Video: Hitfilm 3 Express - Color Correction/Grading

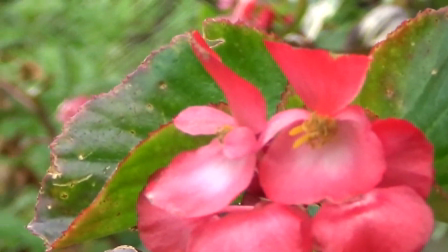Hi guys, and welcome to today's video. In today's video, we'll be showing you how you can do color grading and correcting in Hitfilm 3 Express.
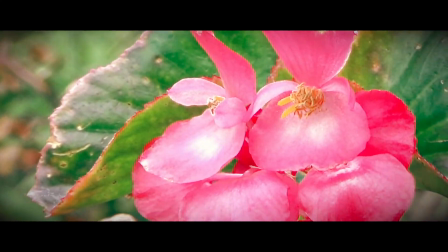Let's begin.
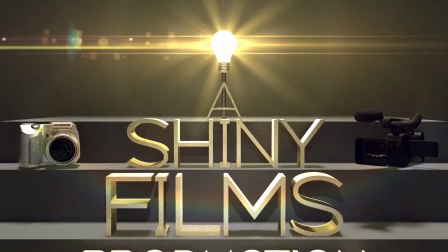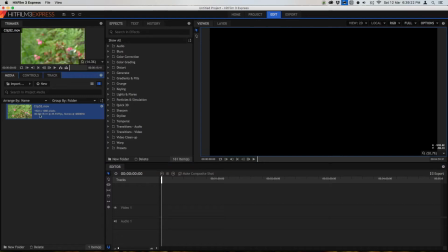So to start off, you're going to have to import your media. To do this, press the import button. It's very simple. Then select in and out points in your clip through this little timeline here in the trimmer.
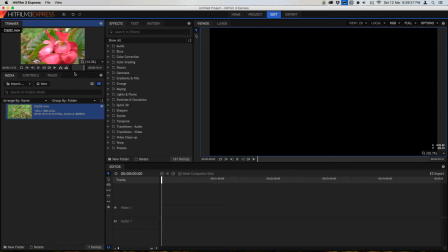Press I on your keyboard to set an in point and O to set an out point. Then press this button to put it into your video.
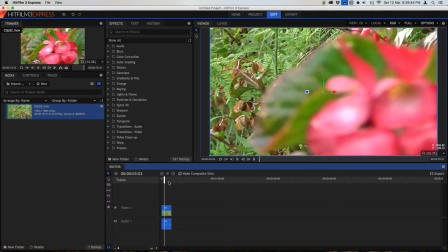Now currently we're in the editor as we see this playback.
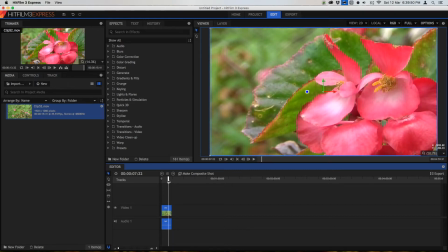You can do color correction and grading in the editor, however sometimes it's best if you do it in the composite shot.
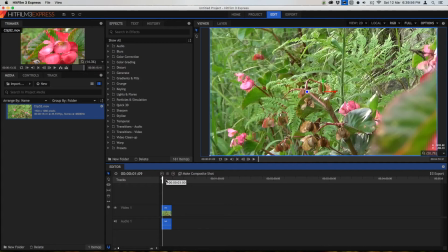And just for the purposes of this video, I'm going to do it in a composite shot.
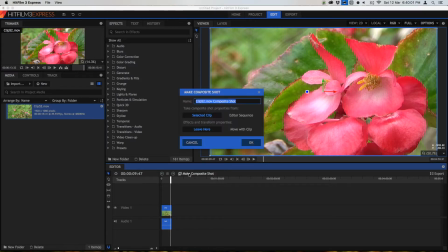So to show you what I mean, press Make Composite Shot, this little button here, and call it whatever you want. I'm going to call it Flower Color Grade.
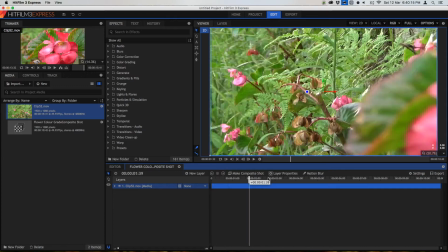Now once you've got this open, you'll see that the clip has extended to the full length of the timeline.
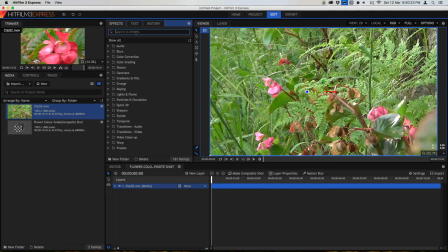So to start off, you're going to apply an effect. The first thing that I do when I start color grading is apply a brightness and contrast effect. You can search this up or go to color correction. Now just drag it onto this layer here and wait for it to load and it should come up nice.
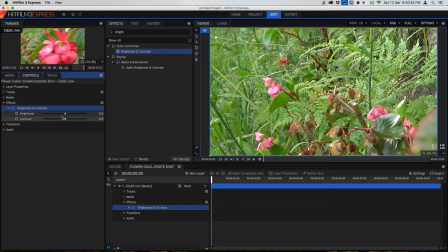Okay, so now we've got this brightness and contrast, we can adjust the brightness and the contrast of our clip.
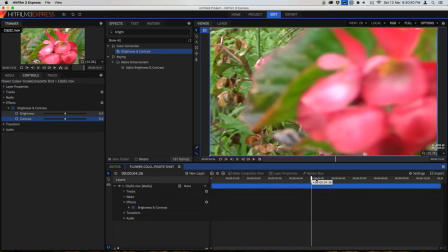Now films look different when you have different brightness levels and contrast,
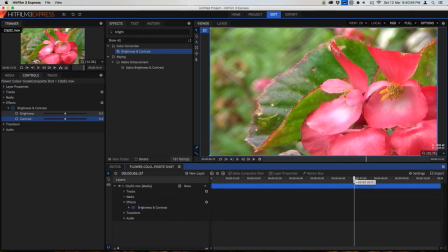and different films and different levels of brightness and contrasts give different looks.
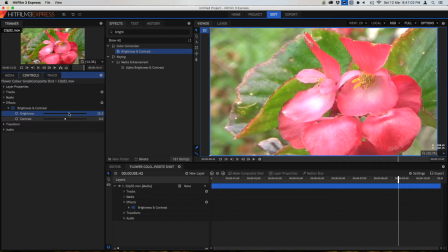For a happier tone, obviously go brighter, and I would recommend a bit less contrast. Not necessarily putting contrast down, but don't go all the way like this.
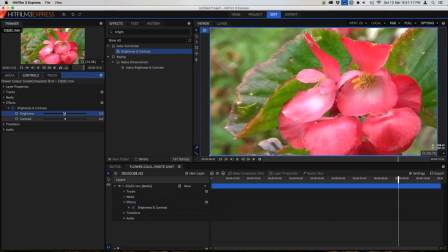However, when you're trying to create a more moody or emotionally impacting scene, then I would recommend maybe bringing the brightness down and the contrast.
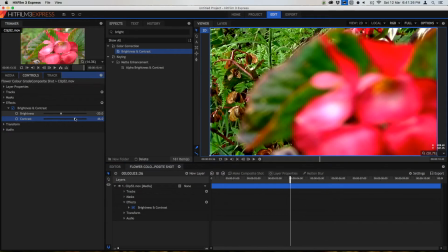Now, in Hitfilm 3 Express, when you change the contrast, then it also changes the saturation too, so be careful of that.
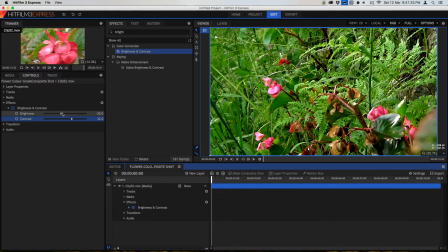When you use something like bare levels histogram, it doesn't change the saturation, which can be a good thing or a bad thing.
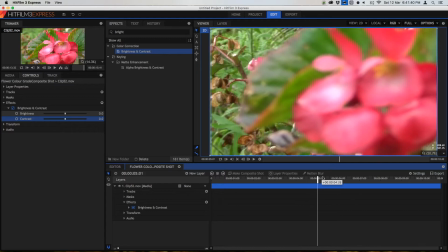So I want to create a more happy tone in this video, and so I'm going to set the brightness up just a bit
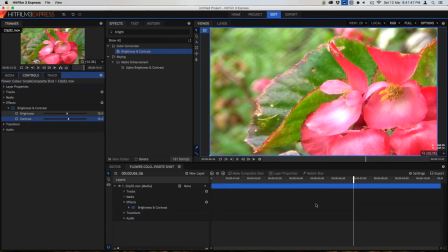and make it a bit more contrasty to really make those colors pop and stand out.
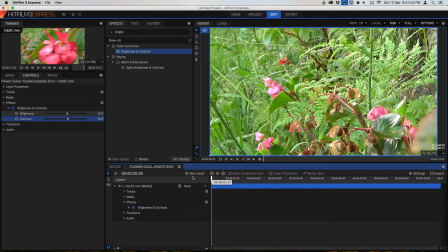This looks pretty good for me. And so I'm going to apply the next effect. By the way, if you want to, at any time you can try these auto effects, which is auto color, which basically reads your scene and
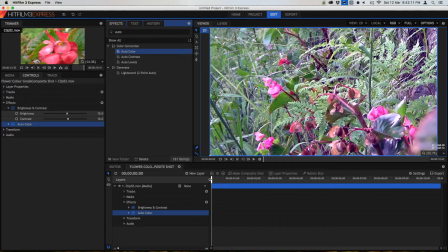changes the color so that it automatically looks better. Obviously this doesn't always work, and in this case it doesn't really work at all.
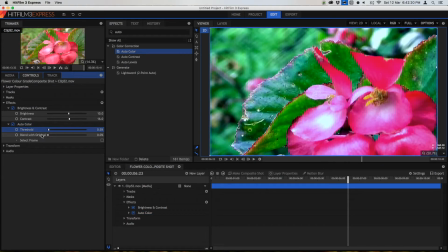So what you can do is you can change the threshold, which is basically the contrast and how much it blends with the original or how much the effect is.
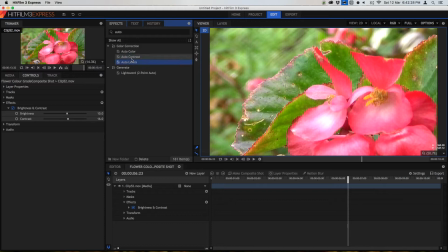So I'm just going to delete that, and there's also contrast and levels, but we're going to be professionals here and we're going to use our own custom effects. So in color correction there's actually loads of different effects, whereas in color grading there aren't actually all that many.
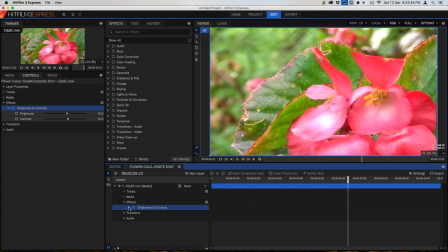Now just as a little side note here, you don't always have to apply that effect directly onto your clip. Instead, what you can do, especially if you have a composite shot with lots of visual effects in it, is you can create a new grey layer and then apply your effects to this grey layer.
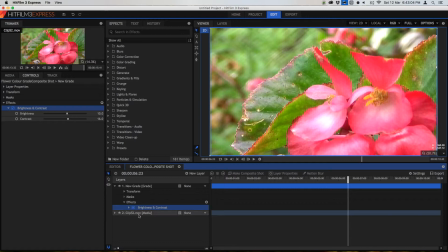And this way, no matter what you do to the layers below it,
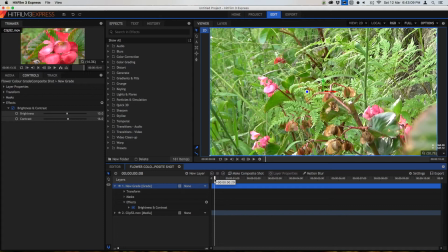the grey layer will affect all the layers below it, even if you have different effects on your video.